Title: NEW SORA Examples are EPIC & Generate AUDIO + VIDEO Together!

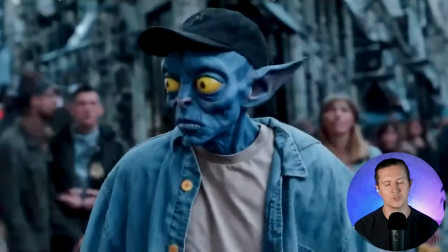3:54 I'm particularly impressed by this and it also continues to use different hues of blues in the rest of the
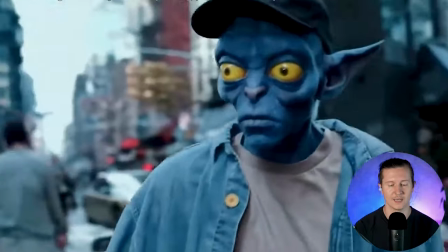4:02 scene notably with his jacket with these awnings the sky and the washed out colors of the world of New York City behind him.
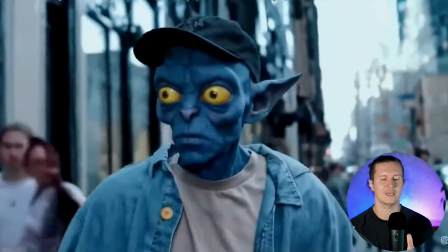4:11 It also feels pretty good the way that he is turning slightly and the camera is following him around.
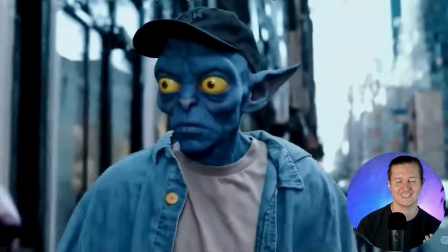4:17 It feels natural the bobbingness to his gait adds a slight suspicion and anxiety
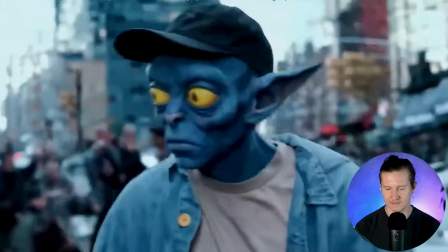4:22 to his experience and as for the characters in the background they all seem fairly
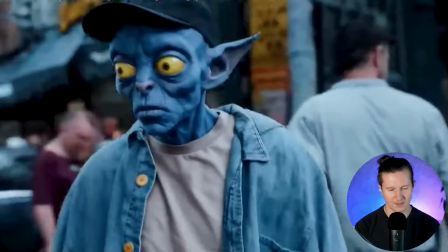4:27 realistic nobody seems to have unusual deformities but here is the key thing about AI video that the closer you look the more obvious it is that it is AI generated at first pass you can say okay this is fairly realistic but if you start to really analyze the details the physics and the elements in the video it can be very obvious and apparent that this is fake for example if you watch here on the left hand side
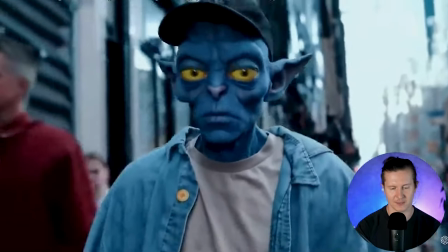4:54 we have a man in red past him and then suddenly another man in purple
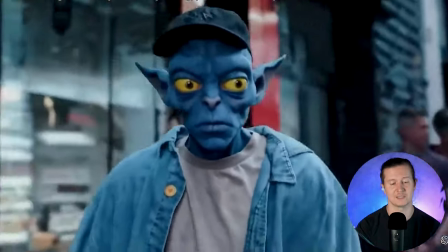4:58 appears out of nowhere he manifests it's interesting that it maintains the red man but it adds in an extra man so if you're looking to identify whether a video has been generated by ai it's very important to pay attention to extra limbs being formed extra characters being generated, also limbs and characters being removed and also paying attention to the way that light acts in a scene. Are there unnatural shadows and does the scene show correct perspectives of reality? Are things enlarging or getting smaller? Do staircases lead to sensible places?
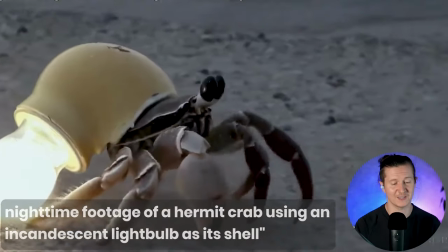5:40 And here is another incredible example.
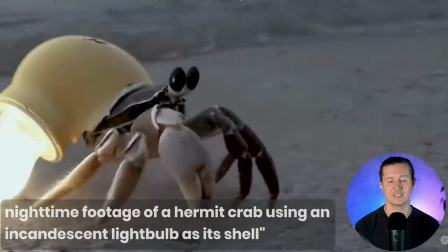5:43 This is nighttime footage of a hermit crab using an incandescent light bulb as its shell and it's a wonderful
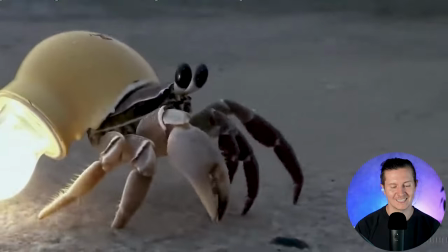5:50 imaginative idea perfectly rendered with the coherent movement of the little
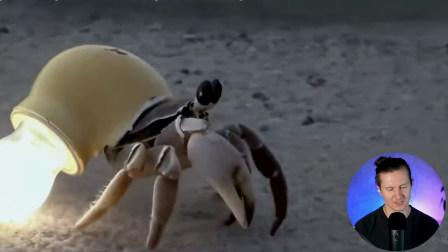5:58 hermit crab really illustrating this idea effectively and I think it's
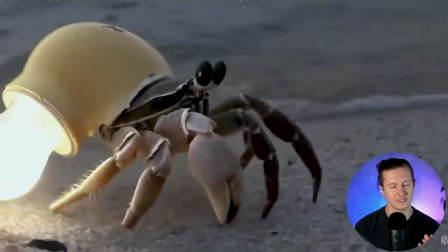6:05 absolutely stunning especially if we draw out exactly how beautiful the the light
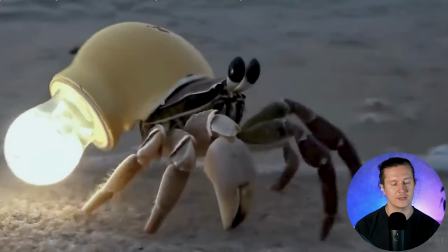6:12 parameters are in this piece that the light coming out of the bulb of its
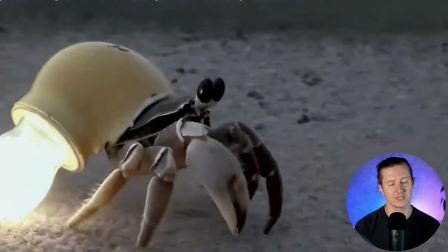6:17 shell is really bringing in our attention and it's casting very realistic shadows
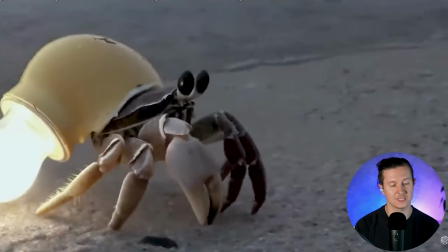6:22 over the subject you can see that this back leg is lit up
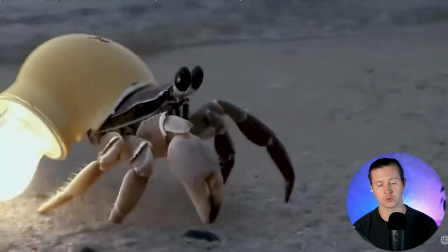6:27 and there is a shadow being cast across the rest of the individual this is incredible that Sora is able to accurately predict where shadows will fall and different lighting conditions dependent on the lights that are involved in the piece.
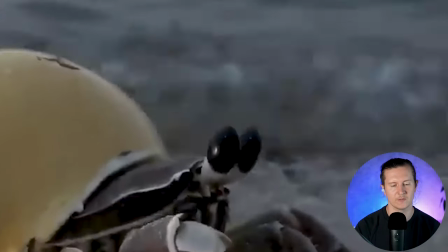6:44 It's also wonderful just to look at how realistic the crashing waves are,
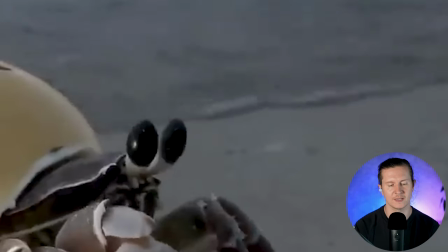6:49 these tiny little lapping waves on the shore that they perfectly mimic the physics of water.
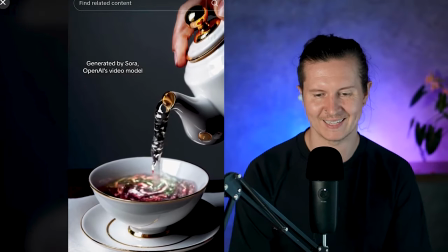6:54 Now let's take a look at this example.
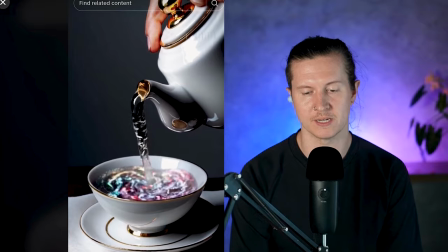6:56 A teapot pours a magical liquid full of swirling multicolored nebula into an elegant teacup that sits atop a saucer.
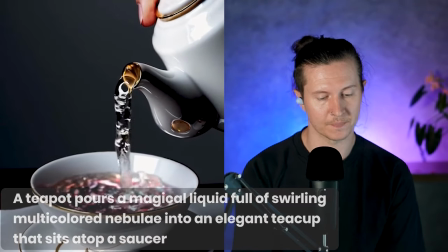7:04 So let's take a look at what some of the strengths of this piece are. Firstly, the ceramic is rendered extremely realistically.
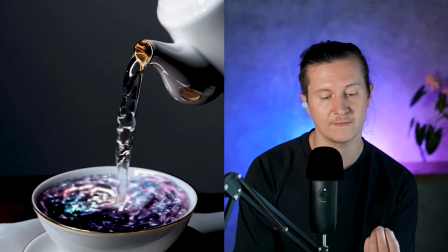7:12 It certainly feels like a lifelike piece of ceramics.
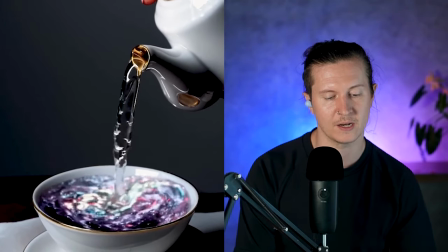7:18 The reflections on the gold and then I would say that the imagination of
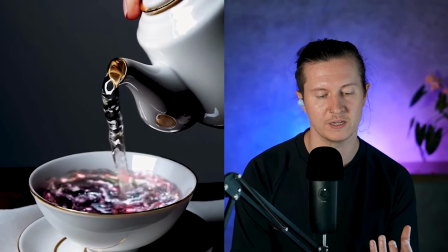7:24 the universe swirling inside of this teacup is it's pretty beautiful.
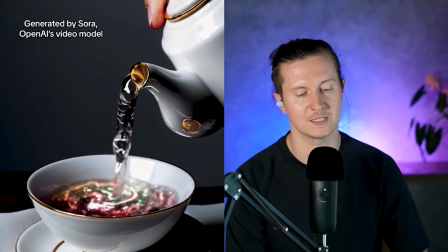7:29 I would also like to mention that it accurately gets the fact that the amount of liquid will increase inside of the teacup as more is poured in.
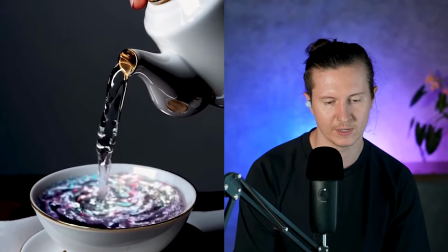7:38 The water looks fairly realistic and is flowing in a natural way.
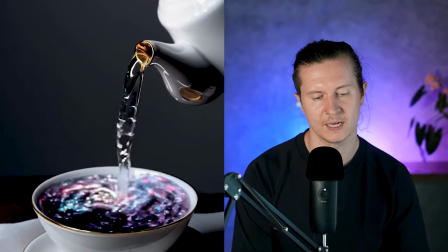7:45 It looks slightly thicker perhaps than water naturally would as if it was a more viscous substance.